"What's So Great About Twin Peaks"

But that mystery was sacred, and it held the other ones.
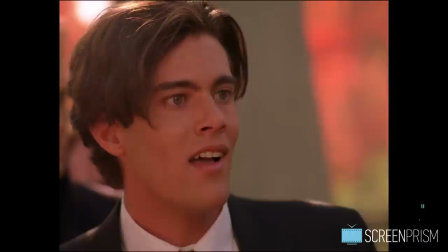[4:19] It was the tree, and the other ones were the branches. You want to know who killed Laura?
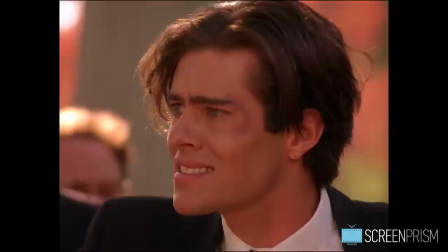[4:25] You did!
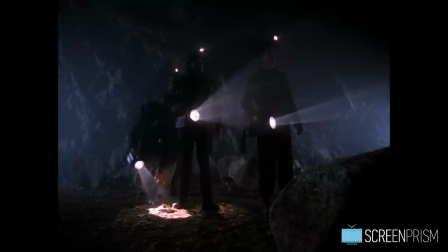[4:28] We all did.
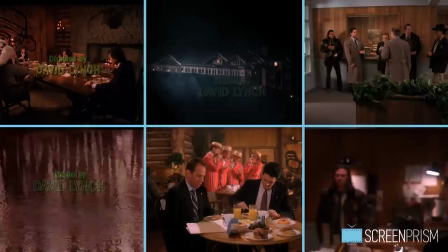[4:33]
One of the most amazingly good things about this show is its visual world.
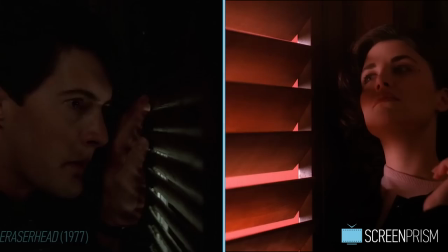[4:38]
Even though Lynch only directed six episodes out of 30, other directors took their lead from Lynch's eccentric vision, while bringing their own sensibility to the work.
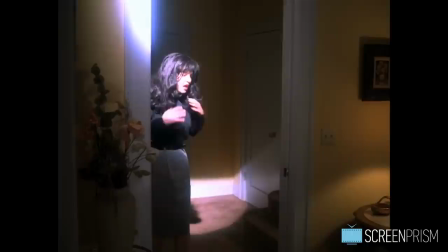[4:46]
While most TV fictions took care to erase the presence of the camera, the Lynch-Frost production overturned television grammar to visually amplify meaning.
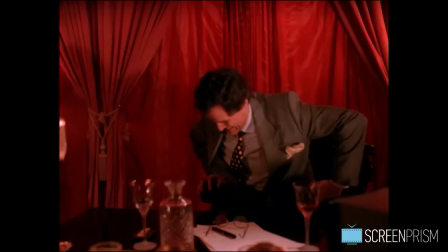[4:55]
They brought cinematic visual language to TV. Of course, the series still made use of some common TV visual conventions like shot-reverse-shot,
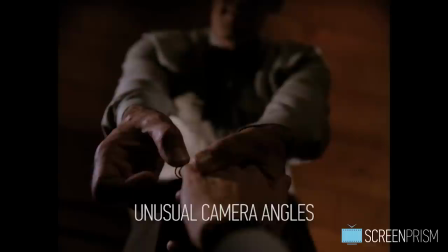[5:04]
but Twin Peaks' cinematography includes innovations like unusual camera angles to create emphasis on the emotional distress of a character.
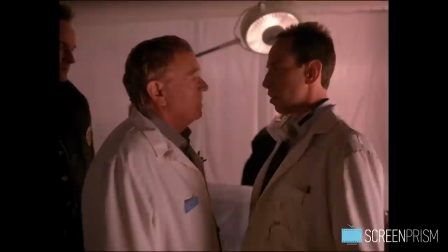[5:12]
– deep depth of field to create strong compositions,
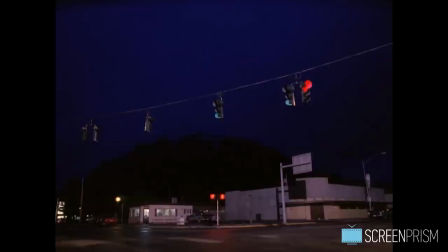[5:15]
camera movement to enhance the drama of a scene, and emptiness within the frame as an ominous sign.
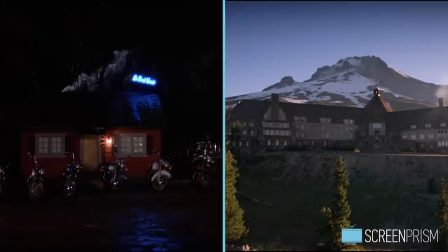[5:21]
In the eerie, unsettling moments of the show, dread and horror are designed around the stillness of the frame,
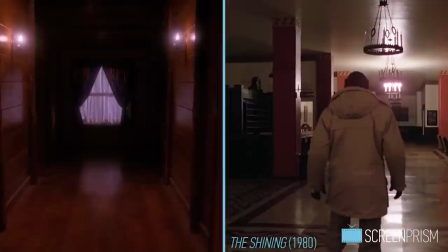[5:27]
taking a cue from the cinematic style of Stanley Kubrick's The Shining.
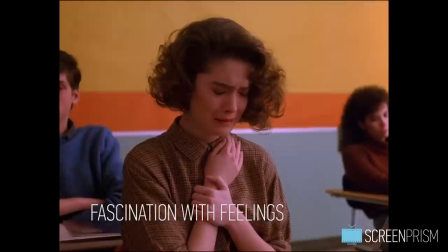[5:31]
These shots arouse creepiness and anxiety by creating an ambiguity around what the precise nature of the threat actually is.
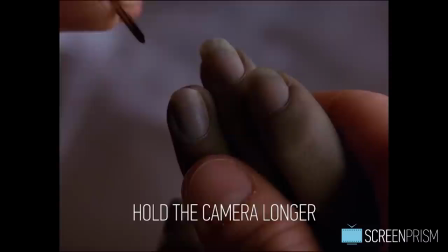[5:39]
The fascination with feelings is another visual attribute of the show, which translates to a tendency to hold the camera on a given emotion or detail for much longer than we'd expect.
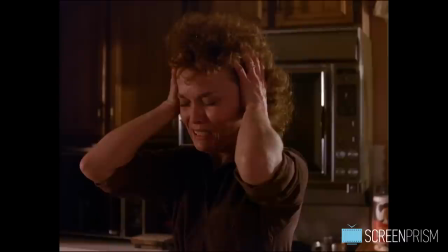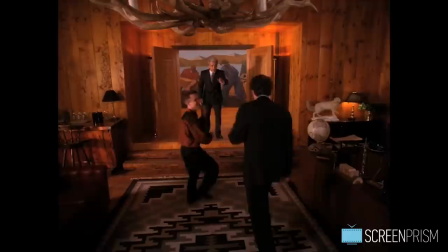[5:59]
And it's a show that's willing to let this moment play in full.
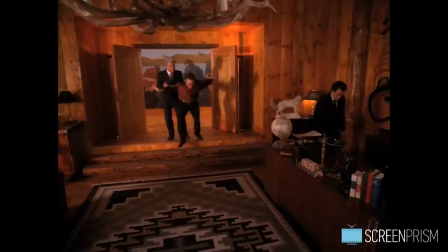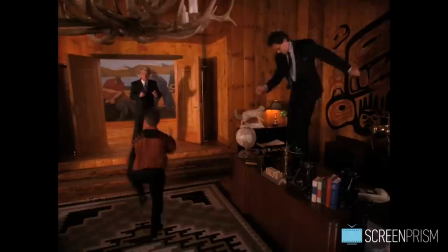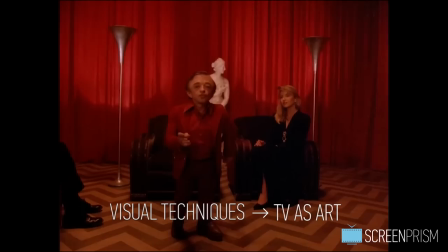[6:14]
With all of these sophisticated visual techniques,
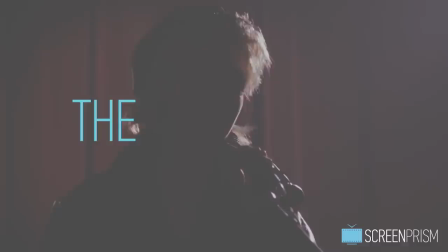[6:18]
Twin Peaks helped legitimize television as an art form, creating the origin point of auteur TV.
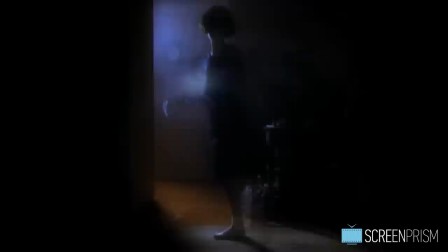[6:25]
TV. The atmosphere of Twin Peaks is really the kicker of the show,
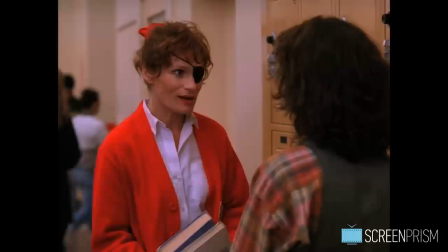[6:30]
as evidenced by how many have tried to emulate it in the years since.
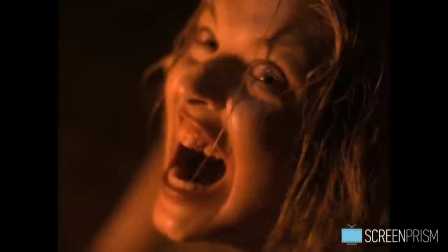[6:36]
There are many different moods and tonalities within the series, ranging from the darkest,
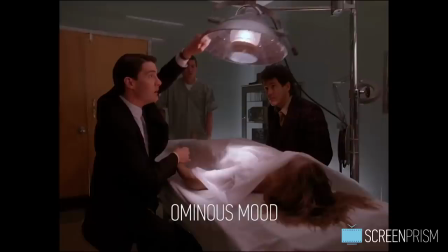[6:41]
nightmarish sight to the cotton candy feel of the local diner, but the key mood the show establishes is an ominous one,
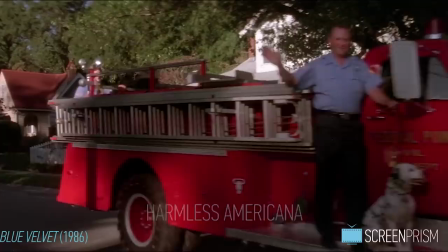[6:48]
ever lurking underneath the surface of harmless Americana.
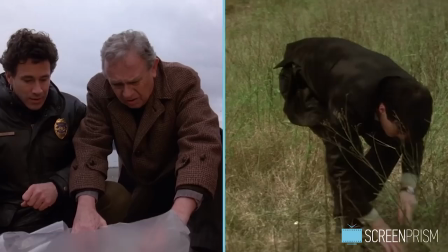[6:52]
This lynchian motif also occurs in the director's acclaimed film Blue Velvet, which has a lot in common with Twin Peaks.
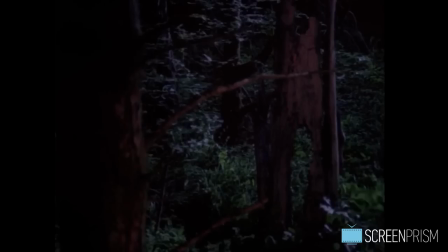[6:59]
Both are mystery stories set in lumbering towns that dig below a white picket fence version of America in search of the hidden.
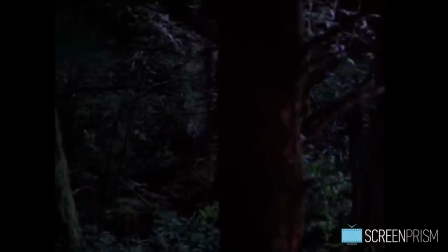[7:06]
The visual motif that exemplifies the dark quality of the series is the repetition of detailed naturalistic elements,
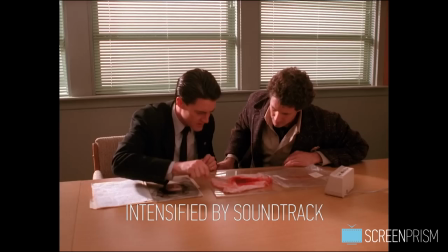[7:13]
such as the water flowing, the owl, and the woods, elements that here conceal obscure, menacing forces. The sinister state of mind is also mirrored and intensified by the soundtrack, composed by Angelo Badalamenti.
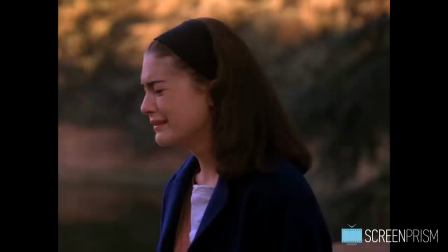[7:27]
The show's unique, haunting musical identity works as a powerful emotional trigger,
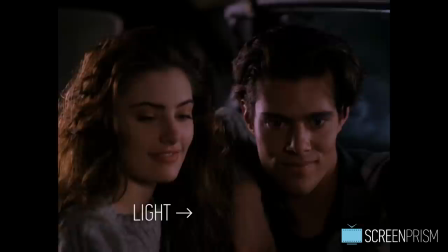[7:32]
and just like the themes they're underscoring, the compositions have both a light and dark quality.
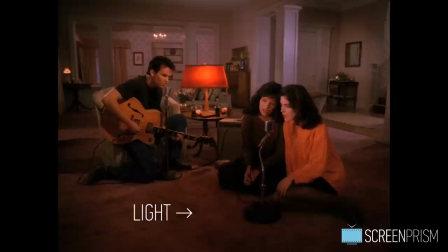[7:38]
The lighter music has a 50s or 60s feel, sparkling guitars, finger-snapping jazz, and teen pop mushiness, to suggest lovers' innocence and a sense of romantic longing.
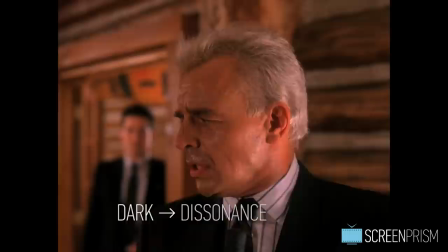[7:55]
The darker themes feature synth soundscapes, marked by harmonic suspensions and dissonance,
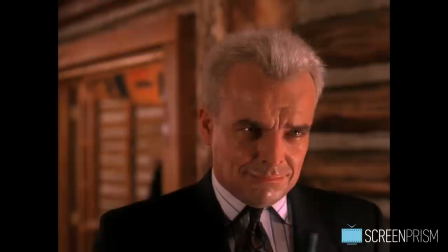[8:00]
where the unnatural timbre of the electronic instruments evokes the otherworldly.
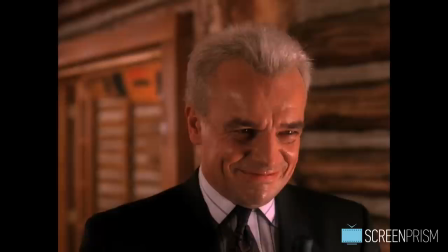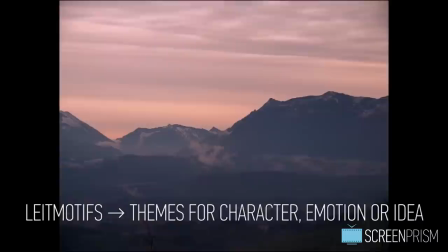[8:13]
The score participates in the storytelling by using leitmotifs, or recurring musical themes associated with a certain character, emotion, or idea.
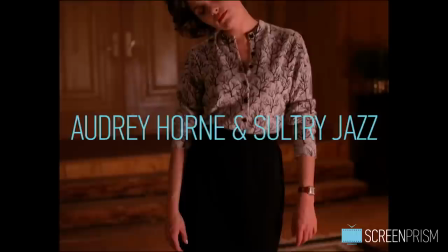[8:21]
Quite famously,